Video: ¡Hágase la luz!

Para que tus videos queden con una buena iluminación, es esencial que escojamos un lugar donde la fuente lumínica sea óptima para grabar. Existen dos tipos de fuentes de iluminación, que son la luz artificial y la luz natural.
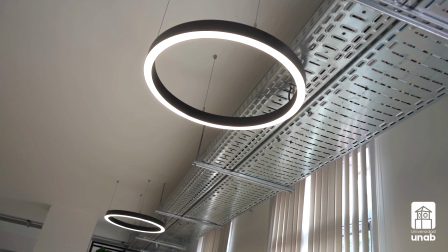0:13 La primera la podemos encontrar en postes de luz, lámparas, bombillas y tiene la particularidad de que podemos controlarla y manipularla a nuestro antojo. En cambio, la luz natural no la podemos controlar porque proviene del sol, solo podemos adaptarnos a ella Si estás en un espacio cerrado, revisa el lugar buscando una fuente de iluminación natural o artificial que sea capaz de iluminar tu rostro de manera frontal Te recomendamos grabar de día Si solo cuentas con luz artificial, revisa que la intensidad sea alta para que tu video no quede oscuro Pero eso sí, procura no ubicarte justo debajo de la fuente de iluminación Ya que esta puede generar sombras muy fuertes en tu rostro
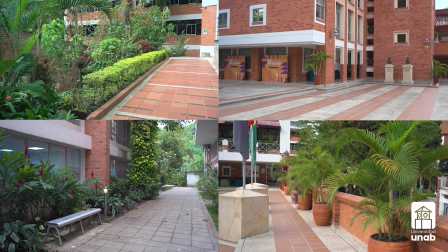0:56 Si estás en un espacio abierto, dependiendo de la hora Procura que la luz del día no caiga directa en el rostro Porque
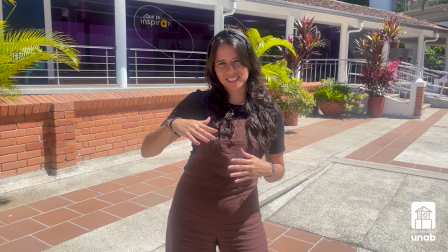1:03 puede sobreexponer el video Y además será incómodo para la persona que está siendo grabada
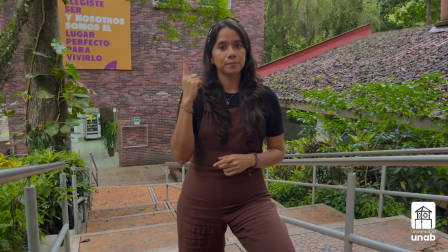1:09 Procura no grabar después de las 5 pm Pues la luz natural se va muy rápido
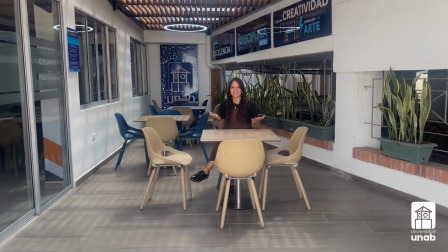1:14 Puedes suavizar la luz buscando refugio en la sombra de un árbol o espacio techado
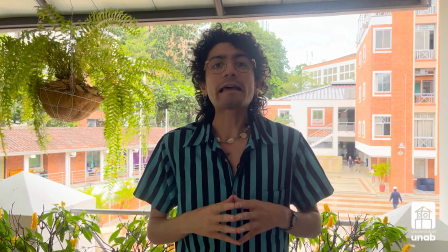1:20 Ten mucho cuidado con el contraluz Esto sucede si la intensidad lumínica del fondo es mucho mayor a la del personaje o elemento que
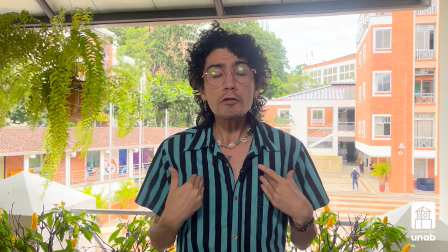1:28 queremos grabar Por lo que nos puede quedar muy oscuro si no tenemos una fuente de luz que nos equilibre Nos vemos en el siguiente capítulo para que sigas entrenando tu ojo fotográfico
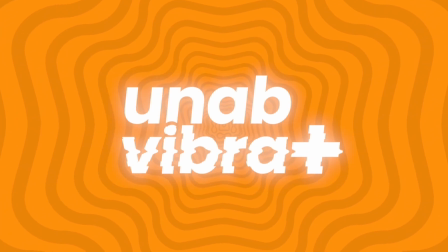1:41 Una app vibra más ¡Gracias!